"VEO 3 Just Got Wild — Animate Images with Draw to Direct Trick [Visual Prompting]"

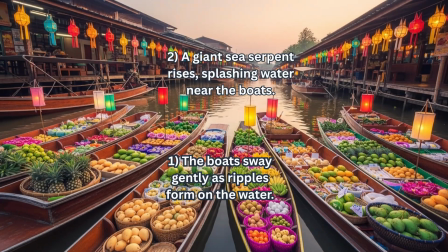[4:09]
Now, we start with this peaceful floating market. Boats lined with fruits, lanterns hanging low. The first instruction was simple. The boats sway gently as ripples form on the water. A giant sea serpent rises, splashing water near the boats. This is where it gets crazy.
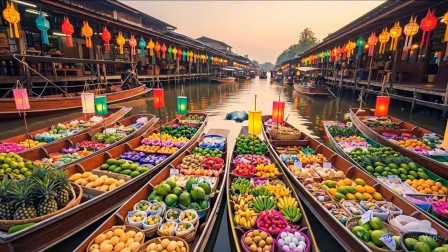[4:25]
The serpent emerges, but VEO 3 made it look a bit softer, almost blending with the water.
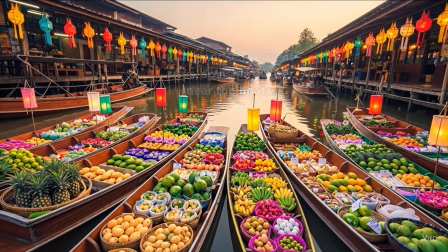[4:31]
Still impressive, but less dramatic than I imagined. Overall, it followed all instructions in sequence, and the result feels like a scene from a fantasy movie.
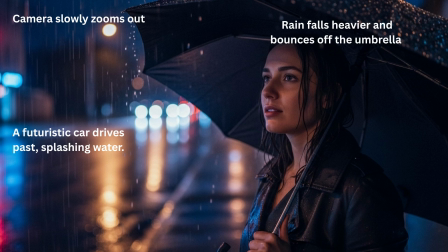[4:39]
We begin with this moody, rain-soaked street where our character is standing under an umbrella. The first instruction was, rain falls heavier and bounces off the umbrella.
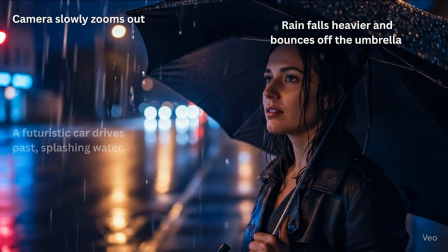[4:48]
VEO 3 did a solid job here. The rain feels dynamic and real, with droplets visibly hitting the umbrella's surface.
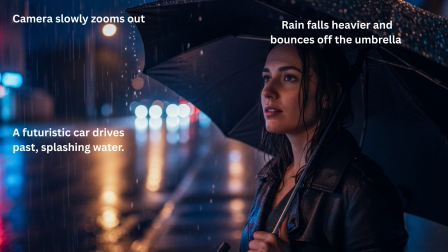[4:55]
Next, I added A futuristic car drives past, splashing water.
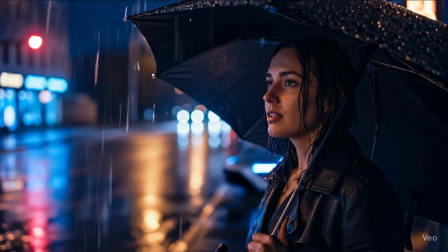[5:05]
This is where the scene comes alive. The splash effect is smooth. The motion sells it.
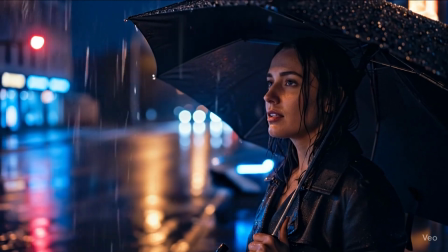[5:11]
I also added camera zooms out, but it didn't zoom it out like I wanted, but overall, output looks great.
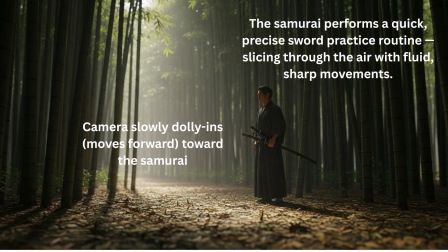[5:18]
We start with a slow dolly in toward the samurai standing in the bamboo forest. Next, he performs a precise sword practice routine, slicing through the air with sharp, fluid movements.
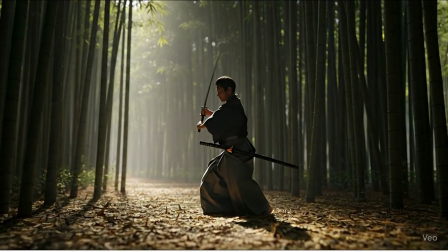[5:29]
In the video, VEO3 handled the camera dolly in quite well. It feels smooth and cinematic.
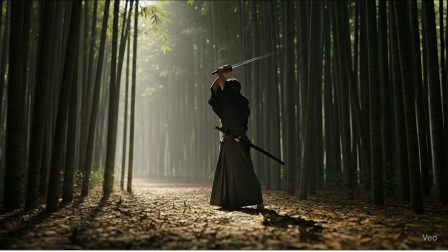[5:35]
The sword practice looks good, but the movements are slightly slower than described.
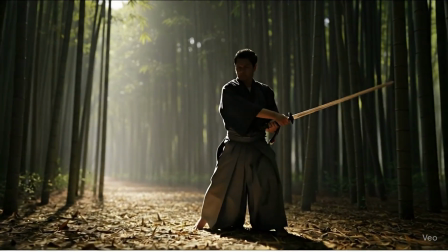[5:40]
Still, the animation blends nicely with the environment.
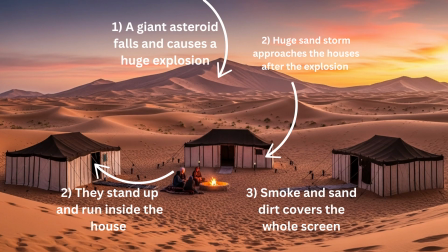[5:44]
Next is, the desert is calm, until a massive asteroid tears through the sky and explodes. People jump up in shock, scrambling to get inside the tents. A violent sandstorm rolls in, swallowing the camp right after the blast.
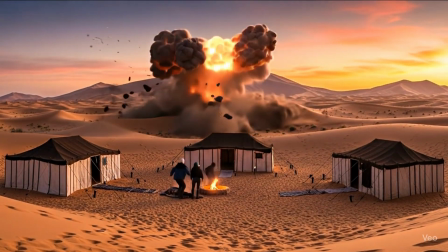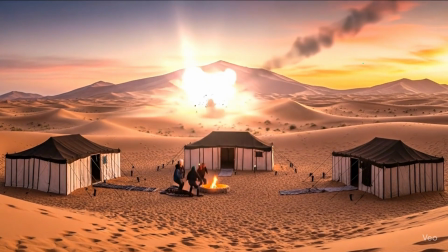[6:07]
VEO3 captured the explosion beautifully, but the people's movement was average.
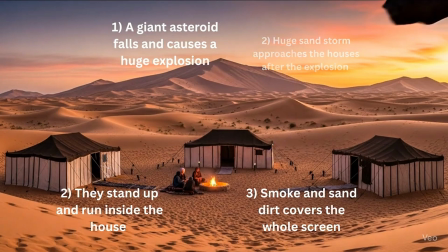[6:12]
I added the arrow and indicated that they would go to the house on the left, and it didn't follow that accurately, but I'll say it's pretty good.
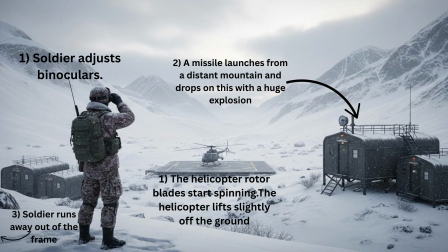[6:20]
We begin with this isolated mountain base, covered in snow and surrounded by cold mist.
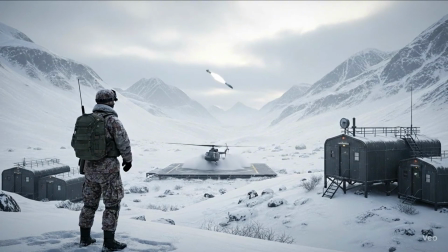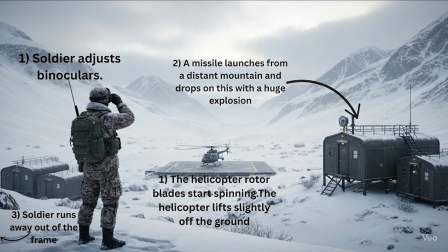[6:31]
Okay, so this one turned out surprisingly good. The soldier starts by adjusting his binoculars.
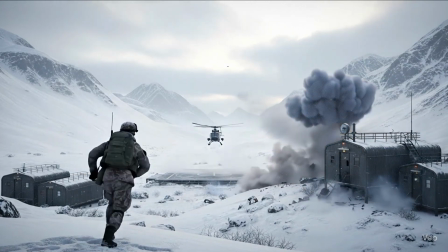[6:37]
Smooth and subtle, the missile flies in from the mountain and slams into the bunker with a clean explosion.
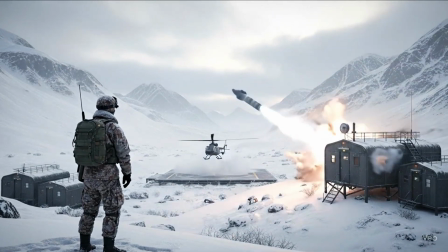[6:42]
Meanwhile, the helicopter blade starts spinning and it lifts off just a bit. Adds urgency to the whole scene.
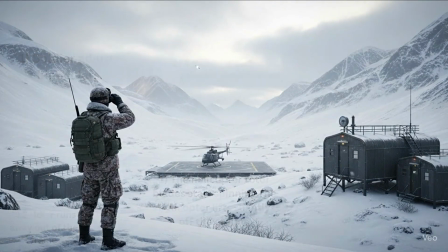[6:48]
Now technically, the soldier was supposed to run away, but instead he runs toward the bunker.
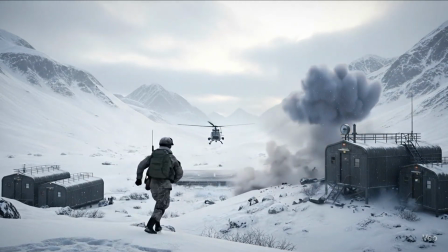[6:54]
Honestly, that actually made it feel more realistic, like he's scrambling for cover.
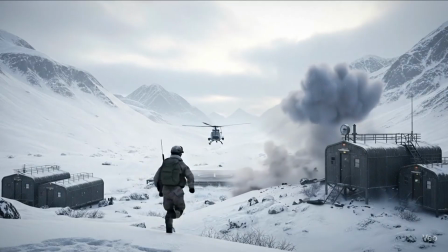[6:58]
This one, pretty much nail it. VEO handled the sequence like a pro. Next scene opens with a lone astronaut standing on the silent lunar surface.
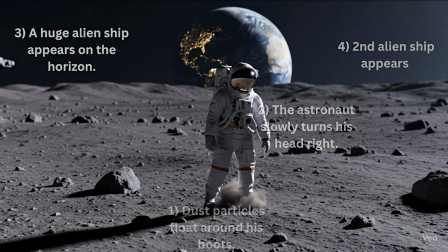[7:07]
He slowly turns, as cosmic dust drifts around his boots. Then out of nowhere, a massive alien ship appears on the horizon.
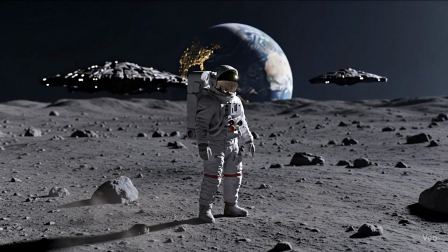[7:16]
And that's just a glimpse of what this secret Google VEO3 update can do.
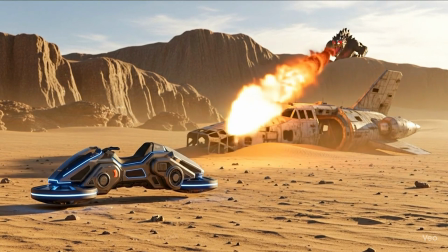[7:21]
Turning still images into full-blown cinematic moments with just a few instructions feels like magic.
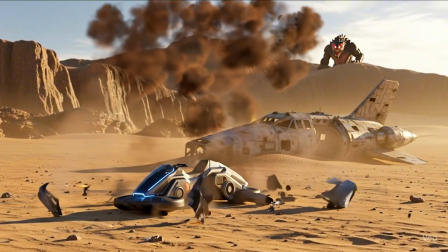[7:27]
And we've barely scratched the surface. Subscribe the channel if you like this video. And don't forget to check out Google VEO3 prompt guide from the description.